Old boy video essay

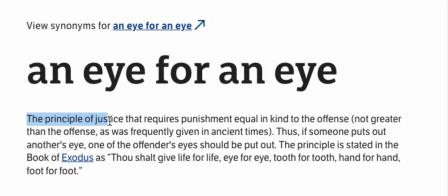0:00 An eye for an eye, the principle of justice that requires punishment equal in kind to the offense. An expression built on the belief that revenge restores balance, that pain can be evened out by inflicting it back. But in reality, vengeance rarely creates justice. It mutates it, deepens it, and often destroys the person seeking it. Park Chan-wook's Old Boy takes this idea and turns it inside out, revealing revenge as a force that corrodes rather than heals.
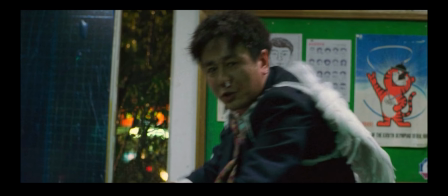0:25 And what makes this message resonate so powerfully is Park Chan-wook's masterful use of visual storytelling.
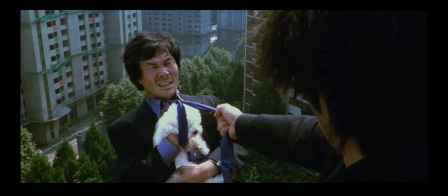0:31 The cinematography becomes a psychological mirror, reflecting Daisu's unraveling mind and the winding emptiness created by his pursuit of answers.
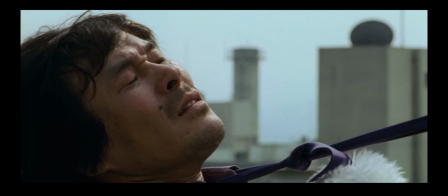0:39 Instead of portraying revenge as righteous, Old Boy shows it as a trap, one reinforced through every hue, composition, and visual rhythm.
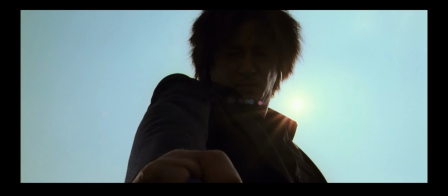0:46 Park's choices turn the familiar phrase, an eye for an eye, into something far more unsettling, a cycle of destruction that consumes you long before it reaches the enemy.
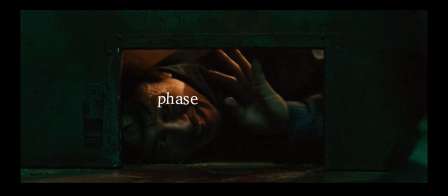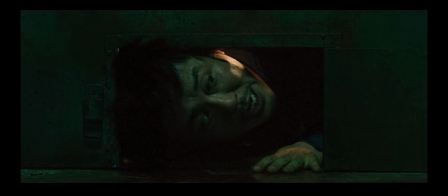1:03 In phase 1 of Old Boy, everything we understand about Dae-soo's transformation is communicated through Park Chan-wook's visual design.
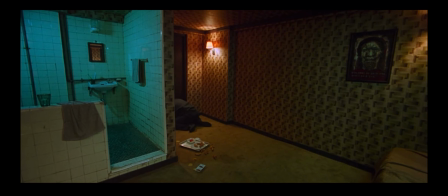1:10 Once kidnapped, he is placed in a makeshift prison, a small room with a bed, a TV, and a bathroom.
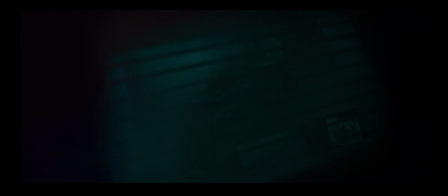1:16 The room is illuminated by sickly greens and dim, bluish shadows, creating a mood that feels sterile and unnatural. It feels as though we're watching him through a surveillance camera, heightening the feeling of being watched.
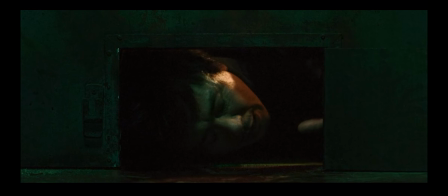1:28 The framing is incredibly tight and controlled. We often see him through confined and boxed-up framings, and repetition is key.
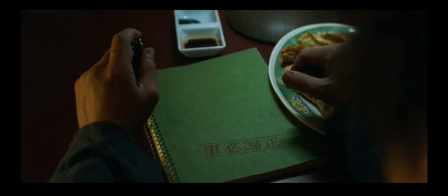1:36 We see the same colors, the same boxy framing style, whether we see him through a peephole or the rectangular shape of the TV.
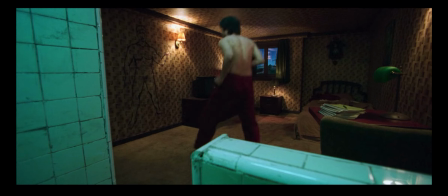1:43 Even the room is an example of repetition. We only see Dae-soo in this room for phase 1.
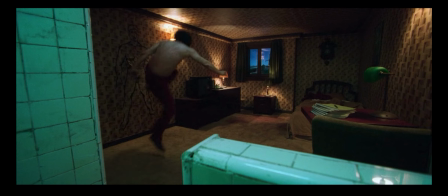1:48 We start to feel trapped with him in a room we can't escape.
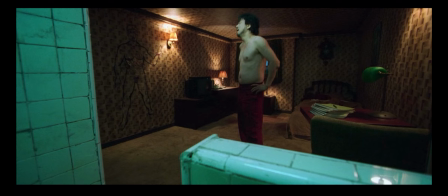1:52 Through these formal choices, color that drains life and framing that restricts it, phase 1 visualizes the psychological collapse that fuels Dae-soo's obsession with revenge.
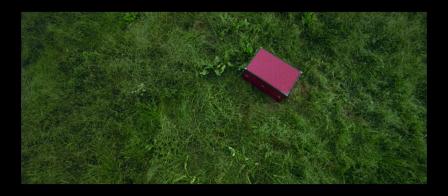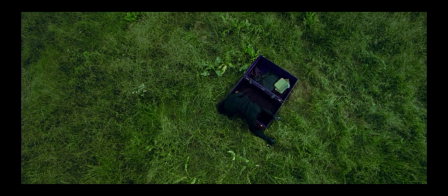2:15 In phase 2 of Old Boy, starting with Dae-soo's release, the film's visual style shifts from the slow and repetitive shots of phase 1.
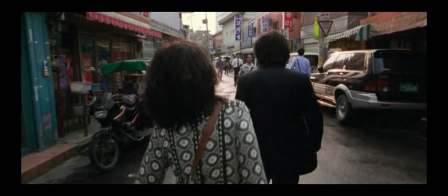2:21 Park Chan-wook uses shaky and fast camera movements to mirror Dae-soo's disorientation.
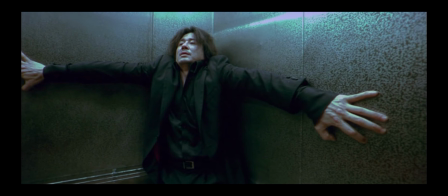2:27 He's technically free, but the rhythm of the shots show he's still mentally imprisoned.
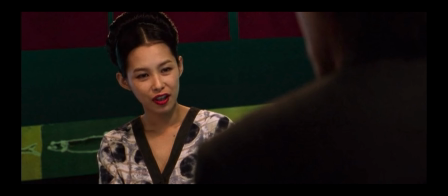2:32 Soon after his release, he meets Mido, the love interest who later becomes much more than just a girlfriend.
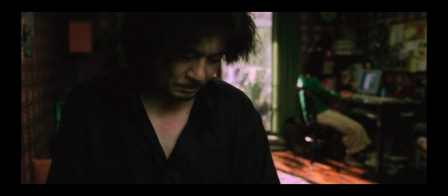2:38 When in her apartment, the color green is still noticeable, referencing his entrapment.
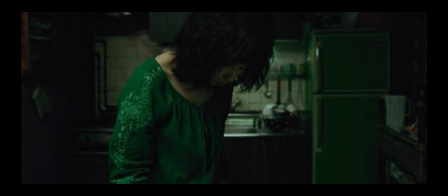2:43 Every time we see the color green, we understand he isn't truly free.
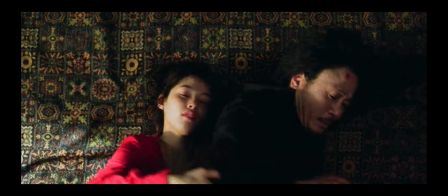2:47 We often see Mido in the color red, red symbolizing love and passion, but also a warning, a sign of hidden truth.
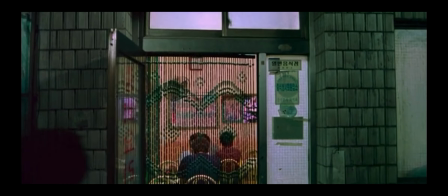2:58 We follow him as he ventures in the city, in search for an explanation from anyone.
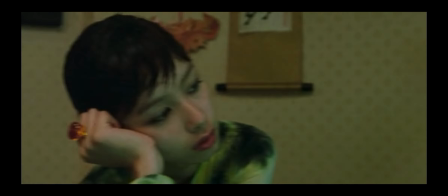3:03 At the same time, Park relies heavily on tracking shots to follow Dae-soo through streets, alleys, and cramped interiors.
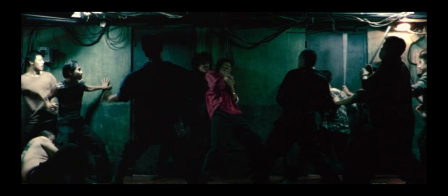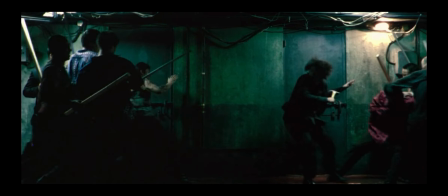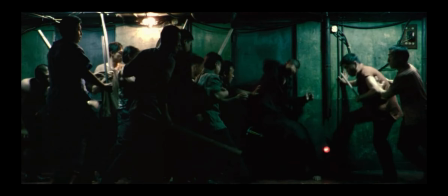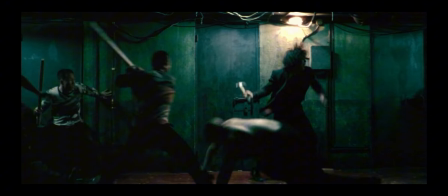Phase 3 of Old Boy begins with the iconic hallway fight. What makes this scene so powerful isn't just the brutality, it's the way Park Chan-wook films it. The entire sequence unfolds in a single, side-scrolling tracking shot. No escape, no cutaway, and no relief. Dae-soo is trapped in the frame just as he's trapped in his cycle of revenge. The long take forces us to experience every struggle, every stumble, every moment of exhaustion, emphasizing how messy his desire for vengeance really is.